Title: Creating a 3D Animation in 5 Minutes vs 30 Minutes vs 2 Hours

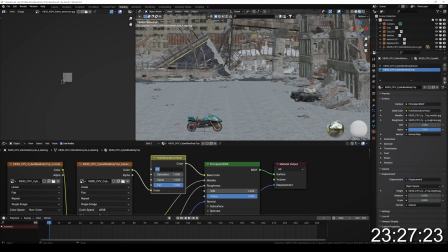For that I just added in a hue saturation node and changed the hue.
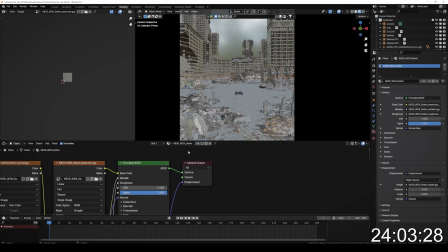For the last step I added in some puddles because I wasn't pleased with the ground texture but I also didn't have time to set up any displacement so I imported
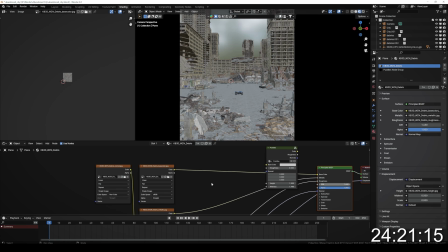this shader setup I got from Blender Guru from his puddles tutorial and just painted in some puddles to give it like a little
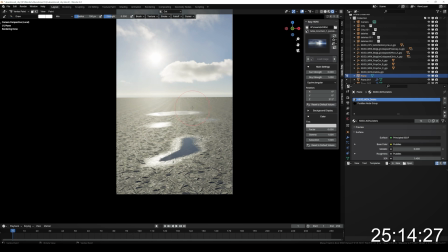bit more contrast and to make the ground texture look a little bit more high quality.
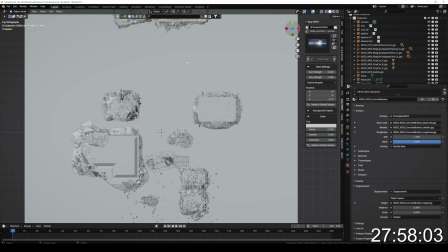Then for also one of the last step I duplicated some buildings.
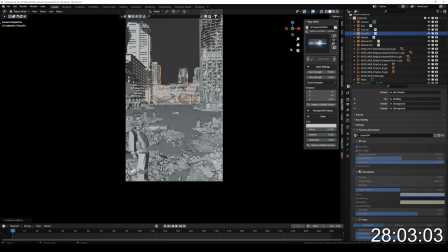I put them behind each other because there were some holes where you could see through the building to the sky which I
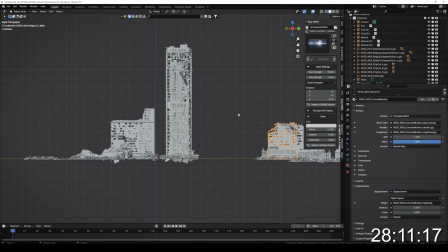yeah I just thought it looked weird so I just quickly duplicated them and then yeah I just adjusted some final stuff like moved around some assets,
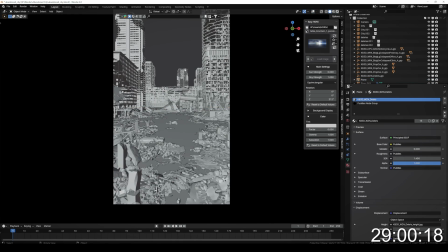changed the sun again a little bit,
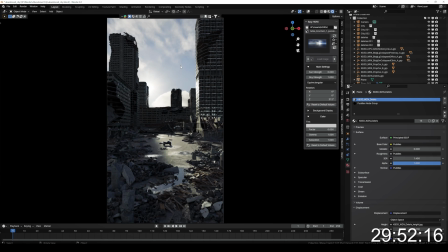the hri rotation and also some puddles and then the time was already up 30 minutes are over and it's just crazy how fast time passes that felt like five or ten minutes to me and yeah but still I think we could like make the scene a lot better I changed the lighting a bit I changed some textures on the ground I added in these puddles to make the ground look a little bit better but I'm not sure if I'm gonna keep them if I like them but yeah now let's continue with another two hours where we'll add in all the important details where we'll actually animate everything because now we still didn't have time to animate anything and it's still just an image and so yeah
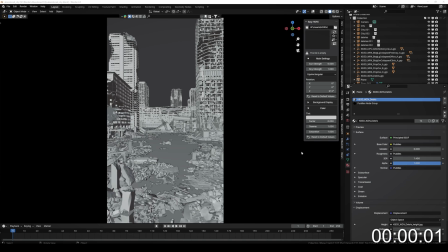let's get started with the two hours now with two hours time I didn't have to stress as much but still I wanted to use the time
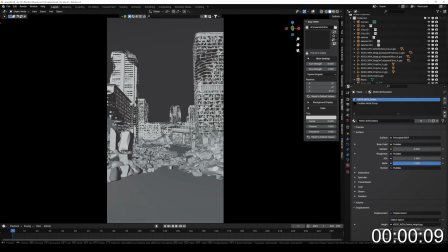as efficient as possible so first of all what I did I re-adjusted
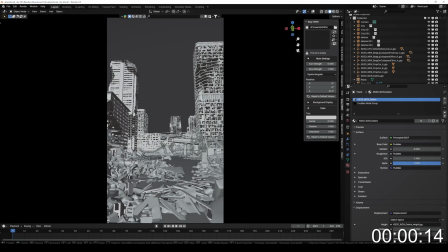the camera and I moved it a little bit down a little bit more to the ground and
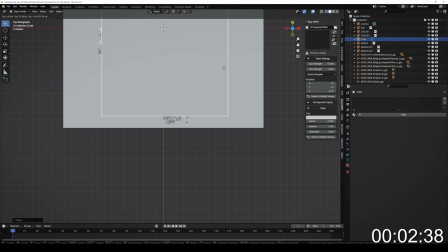yeah I just adjusted the camera a little bit then I added in a volume cube to just give it a little bit
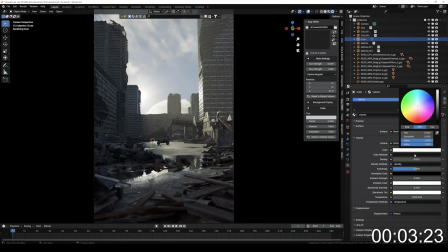of a foggy feeling and yes then I imported some core dust I had laying around on my disc I used for another project and
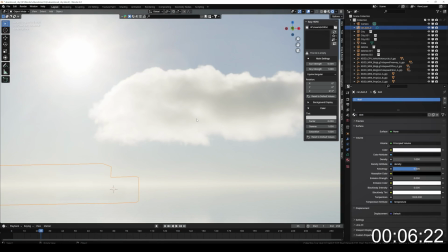adjusted the volume material just to get a reference and then next I imported the character and adjusted the rig.
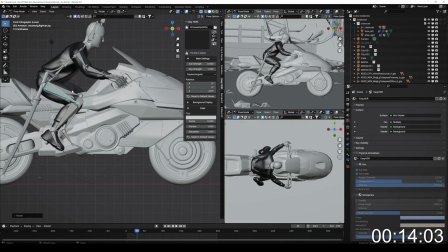So this took some time because it was just some manual labor to adjust the whole rig and parent it to the motorcycle.
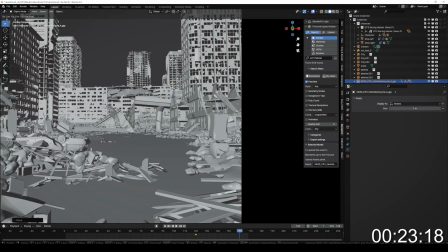Then I just quickly animated the motorcycle with two keyframes and added the curves to linear so it moves at the same speed.
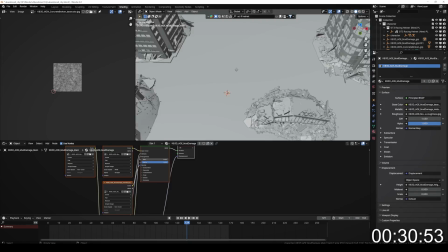And yes, next I changed the ground texture because I didn't like the puddle, I didn't like the ground texture at all,
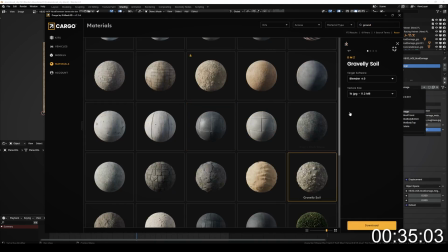so I tried out some different textures and I ended up with this one.
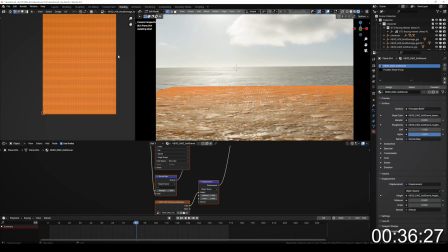I really like this how it looked and also with displacement and that's what I did next.
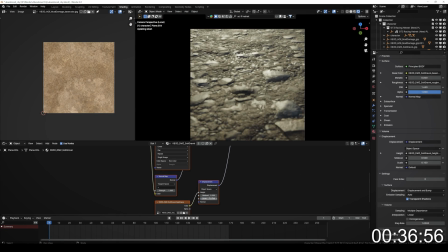I added in a small plane just for the foreground and added some displacement to it and I did that to just yeah
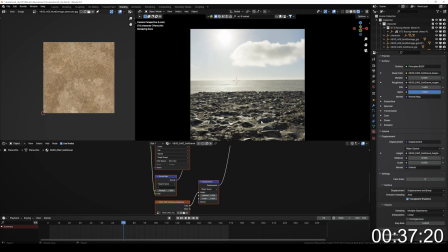because I if I would add displacement to the whole floor my whole PC would probably crash and also you can't really see it distance. So I just want to add it to the foreground and separate the fore and the background with
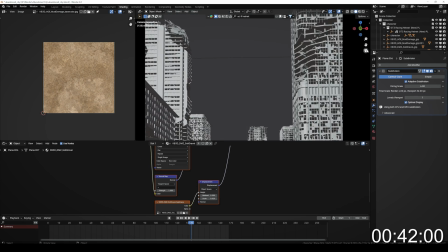some assets and then in the background I just put in the same texture but without displacement.
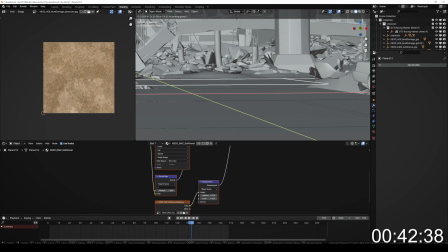And yes it really looks cool and it's really important to add those small little details into it.
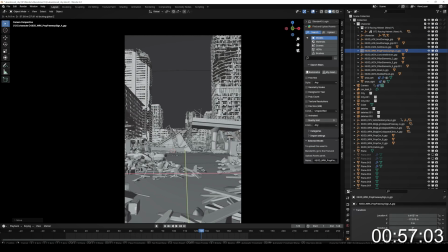Then I added in some more 3D models from Kitbash, some wreckage stuff,
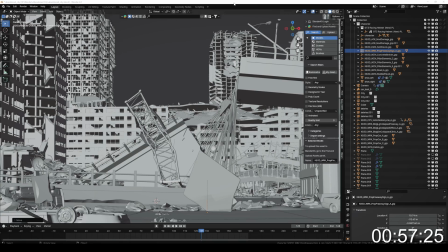some debris stuff and also moved some of them in the background closer to the camera. Then I fixed the scattering geometry node setup I had before by separating a big pile
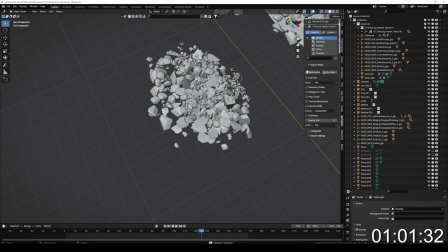model into smaller parts and using these small parts to scatter around which looked way better.
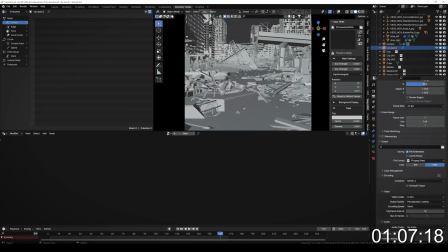Then I also started animating the camera and also adjusting the
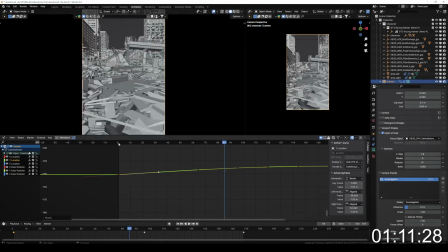motor bicycle I animated before and to see like an actual real-time view
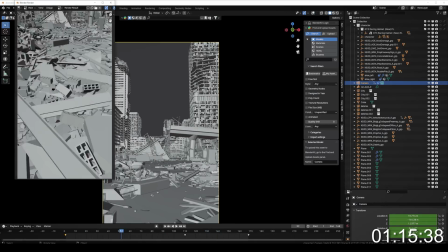I rendered out the solid viewport and yes because my viewport in
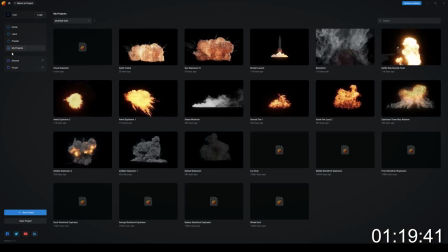Blender couldn't play real-time anymore and this really helps to get a feel of the actual speed
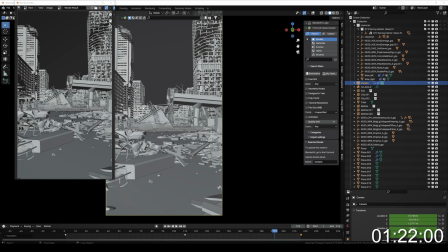in the end.